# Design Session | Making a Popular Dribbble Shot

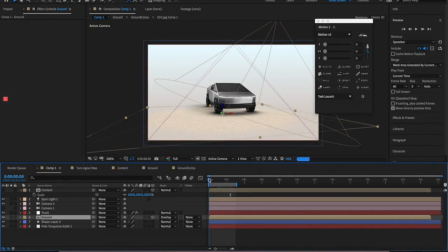993s
And I think that a very good start for our dribble shot here.
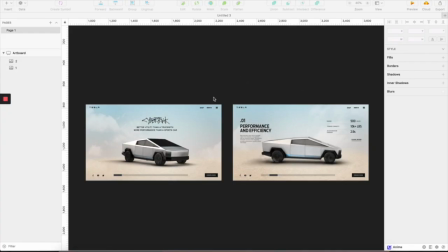999s
So I have explored a couple of options for the design and kind of end up with this. So basically it's a little bit different from the original idea that I have,
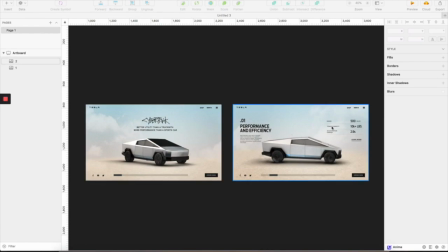1015s
which is supposed to have this text, all of this content in 3D, in this kind of perspective view, but I found this kind of it's really hard to read the text, and also everything's kind of floating.
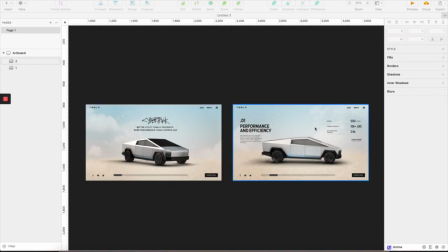1034s
It's not really working with these kind of style content. So I tweaked the design a little bit to have these text in flat. The only thing that is 3D is this truck here, and also we can have this 3D environment with this
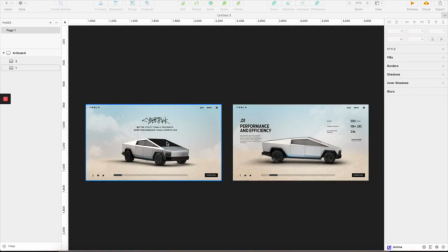1054s
ground and sky like this to create the look and feel that this truck is running down a very kind of dirty and wild places. I think it's quite fit this truck personality
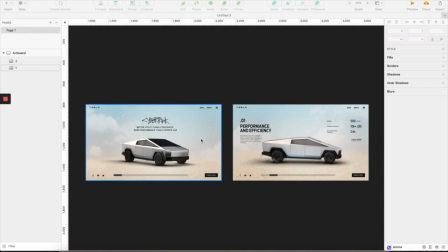1075s
because this is almost for man, like no, it's a strong man kind of look and feel.
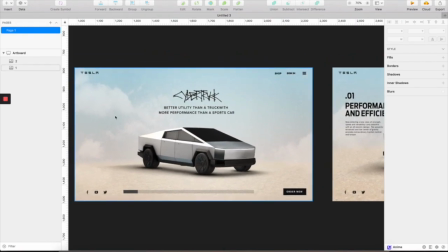1082s
So I'm quite happy with this this overall tone, overall design,
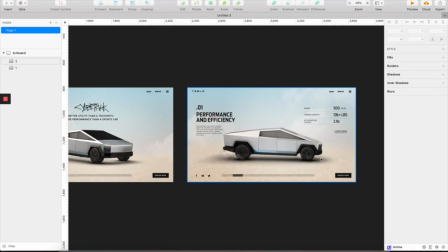1093s
and we're going to create. I'm going to create more step, more state.
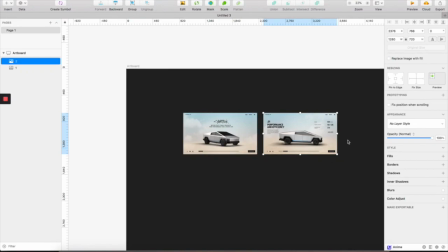1099s
Maybe we're gonna need 2 more state when you scroll through this page.
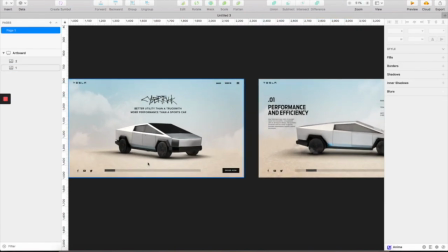1105s
Otherwise, it's gonna be too short. So basically, the motion that I'm imagining is that we're gonna land to this screen right here, and then there's a 3D nice 3D truck like this.
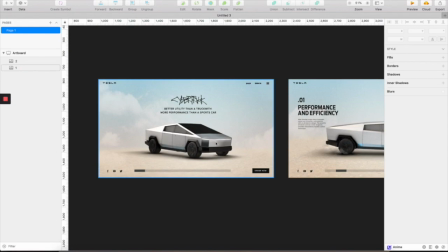1119s
And once you start scrolling, use your mouse to scroll,
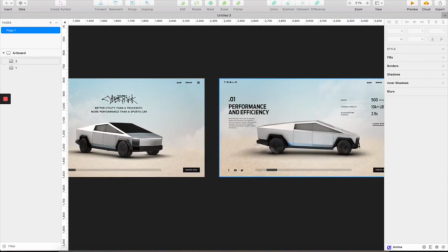1125s
and the space gonna just kind of scroll horizontally.
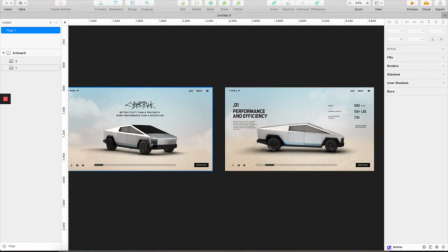1131s
So the truck will just rotate, or the cameras rotate, and then you see the profile on the truck, and these content will coming from the right to the left, so we can have this kind of effect
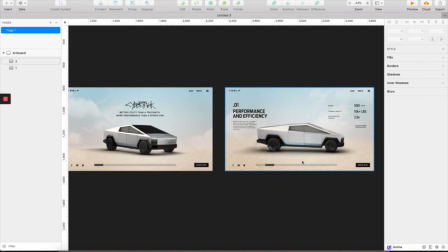1145s
like the truck is driving through these content as you scroll. And down here we have this scrolling indicator here.
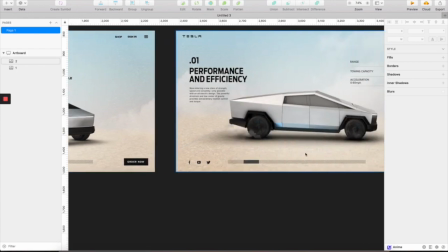1154s
It also can be a progress bar to let you know that how many pages you have to scroll through.
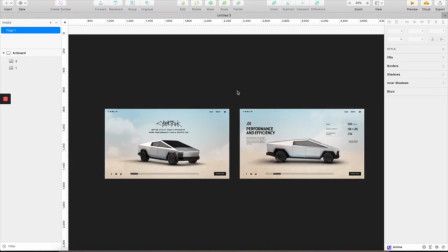1162s
So yeah, let's get to the rest of the design, and we'll start the motion after that.
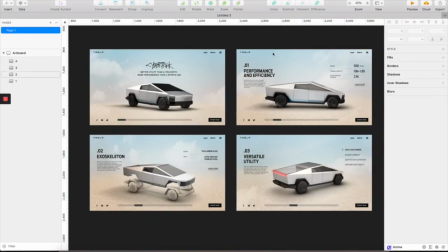1172s
Here are the rest of the design. So we have all of the 4 stay here. So we're gonna have this first screen as the intro, and there's 3 other key messages, 1, 2, 3.
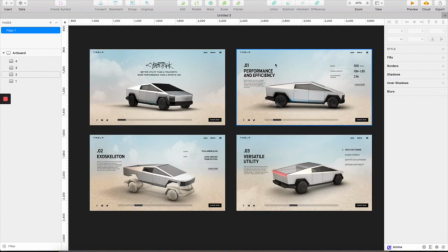1189s
So each of these section or each of these messages, we're gonna need to have this truck doing something to illustrate the content. So I just pick the right content, so it's easier to do.
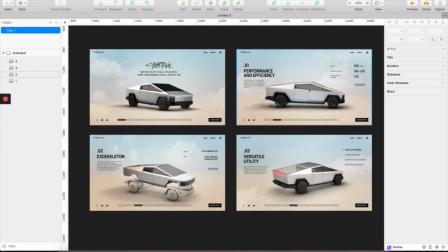1207s
Otherwise it's going to take a lot of time, because we don't want to show the interior. There's nothing in here because it's a free model, so there's no interior. So we just playing around with the exterior. So based on the content, we have performance and efficiency.
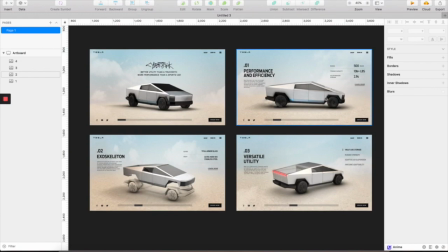1225s
So I think we can have just have this truck kind of driving kind of fast, and then there's some kind of dirt coming from the wheels to make it feel like it's running very fast.